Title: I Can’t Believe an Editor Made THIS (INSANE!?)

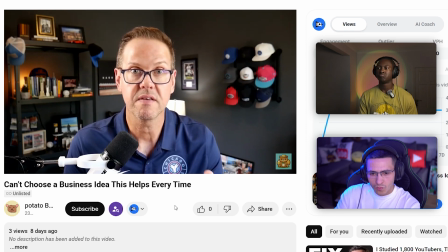I'm going to give you a very simple framework in this video so you can
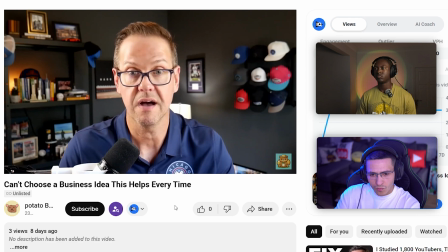free yourself of this burden of picking the perfect business.
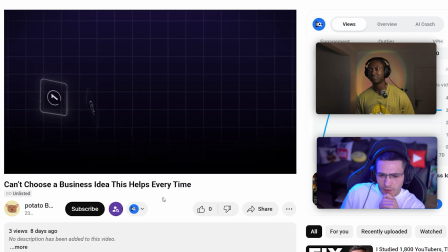What going on there? That was tasteful. What's your thoughts over there? Nice. It's a very crispy edit.
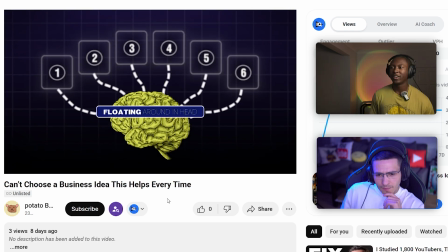I'd say if I'm being annoying and had to nitpick,
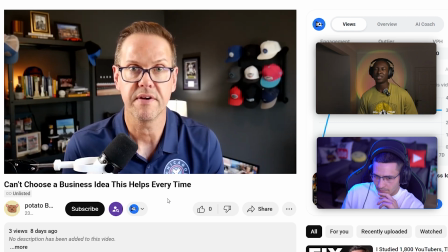I'd say get some slow zooms on the talking headshots just to keep it a little more, get some motion in there, keep it more dynamic.
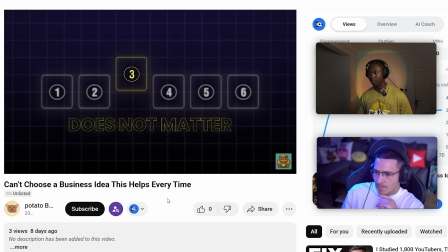But the graphics were very clean, very crisp. I like the music choice.
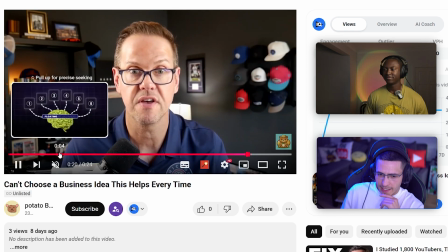I like everything. So yeah, it's pretty cool. Yeah, tasty. I definitely think you're right. This is too static of a shot right here.
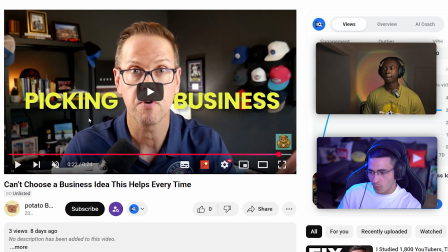With talking head videos, guys, you're in a race to make like what could be a super mundane fucking shot actually worth watching. And to a certain extent, this guy's older. He might have an older demographic. That can also work in reverse if you're targeting a much older demo.
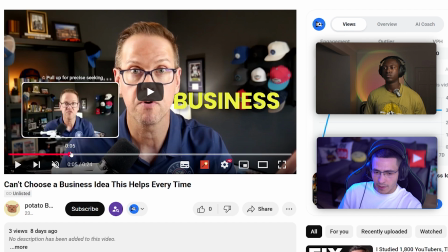But if this guy has any interest in targeting the brain-fried, TikTokified generation,
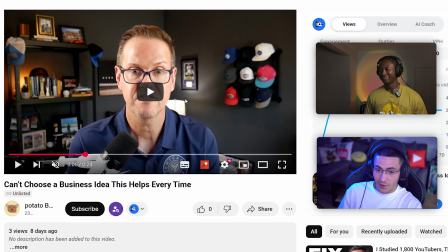which is kind of everybody under 30, even over 30, my 38-year-old brother called me up the other day, said, I've got ADHD. I was like, bro, welcome to the club. That doesn't make you fucking special. And he's about to be 40.
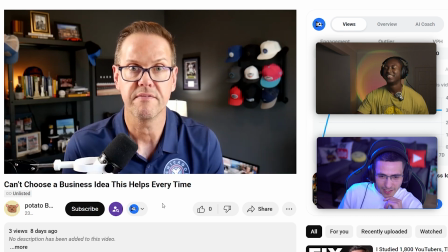I definitely think, you know, certain areas like here, if we watch this, there's a lot going down.
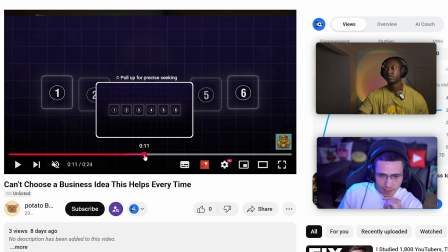So for example, there, like, that wasn't the cleanest. You can see the fade and then the animation being pulled up.
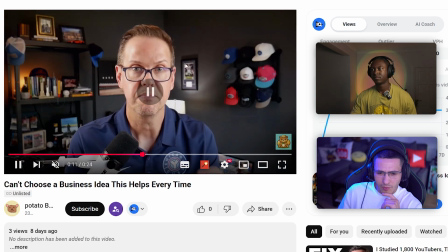You've got this little like rigid bit up at the top. There's a couple things that certainly could be cleaned up a bit. Also, like the text happens so quickly right there and then instantly disappears.
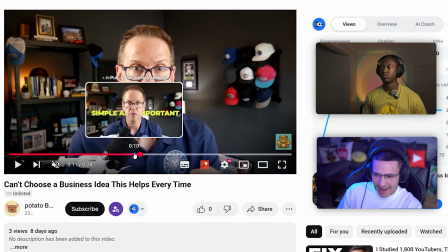Also, you can't even really read important. So it's like that happens so quick that it's a little bit all over the place.
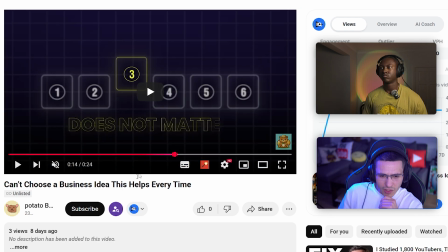But I think you crushed the animations, like absolutely crushed them. And they're very tasteful.
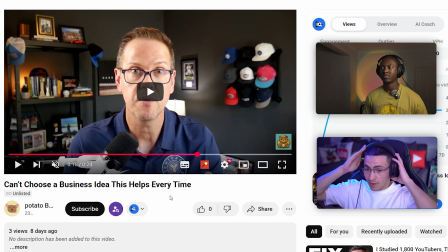So I would have to go ahead and give that a 3.3 hats on the wall out of 5. I'd love to give that a 3.4. Woo! Glasses out of 5. There we go. We're back to me being 1 under 7s. This is going to be the pattern of the video.
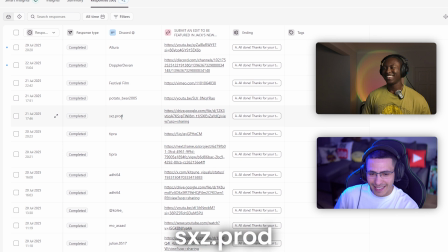Just know I love you guys. Everything's okay. We got SXZ.Prod coming up right now with a Google Drive link.
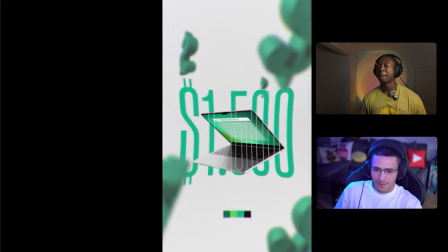Let's have a look.
This guy just closed the $2,500 a month deal Gasser. using these exact 5 steps.
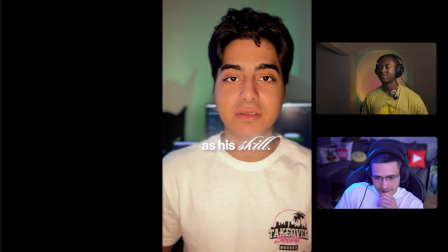Let me show you how. First, he went on Upwork and chose video editing as his skill. He made his profile look nice and explained exactly what style he can edit.
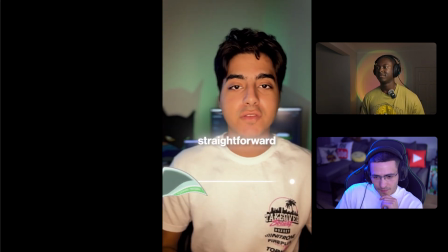And using the right keywords, he searched for the jobs he wants and used a simple, straightforward cover letter that has proof of his work and sent all that to the client. The client liked what they saw, they replied to him, talked with him, and closed the deal.
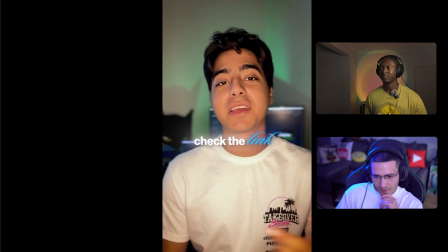If you want the exact steps he used, check the link in my bio.
Yeah, clean, bro, clean.
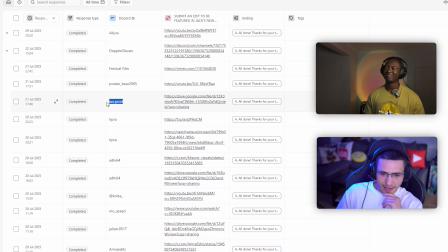That's CZ right there. CZ. Oh yeah, SXZ.Prod. That must be his Discord name.
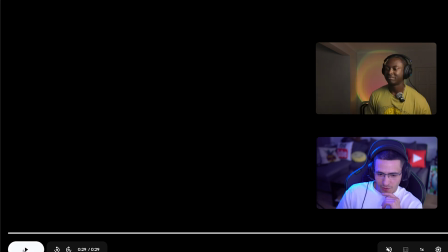Shout out to CZ, bro. That was clean. What's your thoughts on that? Hey man, I've seen it before.
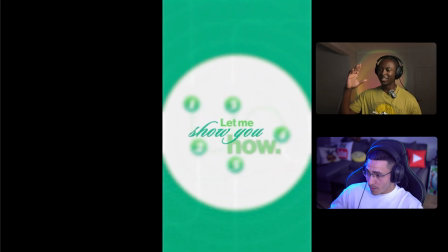I think I popped up on my feed one time. It's crispy. That first shot of the laptop opening and the colors being used, the slight blur around certain things as well.
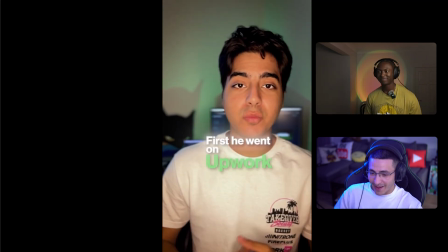Like it's beautiful. It is a beautiful edit, man. Can't lie. Yeah, bro, me too. Honestly, I think this was tasty across the board.
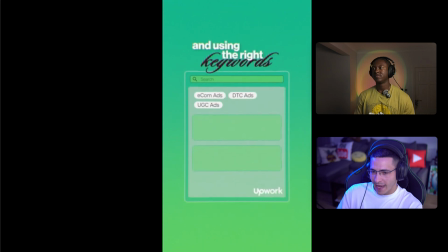There's a very clear color scheme going down here. Even shout out to Gasser for whacking the green LEDs in the background, because this just pieced the whole style together.
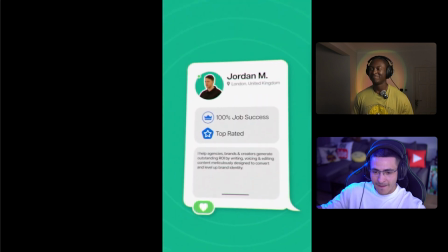That right there, little micro effect, it's fun, it's cool. Like actually, that's a perfect motion graphic, where people sometimes try and force the motion graphic,
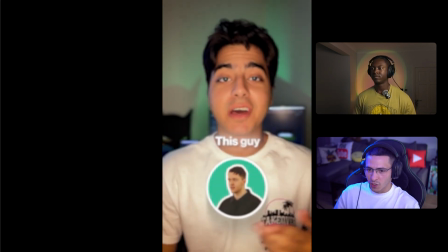whereas like if the motion graphic can add more and visualize what the speaker's actually saying, it drives that point home so much more.
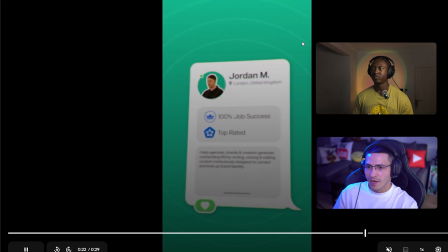I thought that was super crispy right there. So what are you giving it out of 5? This might be my favorite one of the video, man.
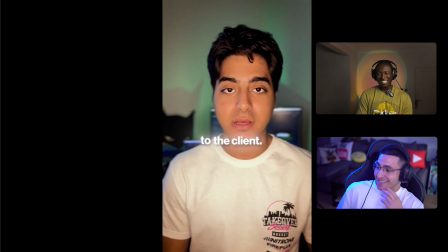I don't know, man. I feel you. This might be a 4.3. Oh, sheesh.
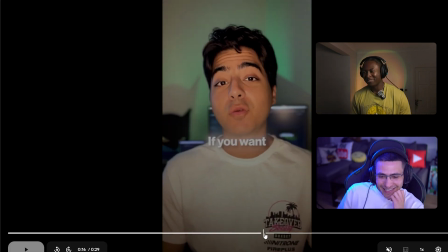This might be a 4.3 cover letters out of 5, man. I don't know. 4.3 cover letters.
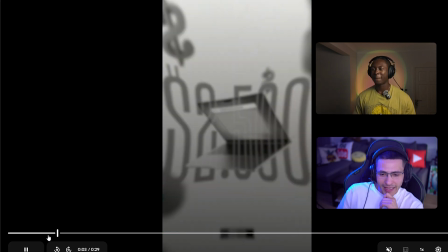Okay, I feel that. You know what I'm gonna go ahead and do? I think I might have to. I think I might have to go ahead and 4.4 it.
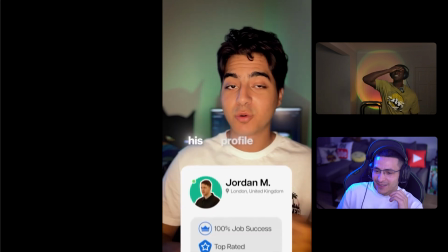To be honest with you, that was good right there. I can't front. That was good. I'm gonna give that a 4.4 gassers out of 5.
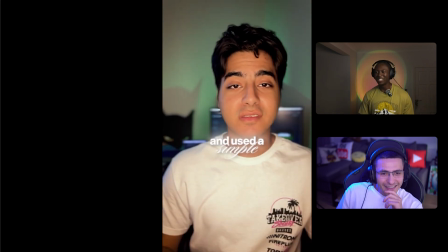Top tier. You killed it, CZ. Jeez, it's never been done before. Is that the highest rating of the series so far? I think that I don't even know. I think it might be, to be fair. No, did Allura get a 4?
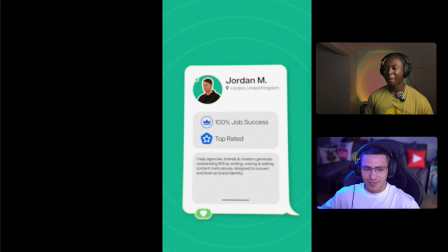I think it is. I don't know. We're feeling. Honestly, I feel as though we have some apologies to make for the last episode. I think the ratings were too low.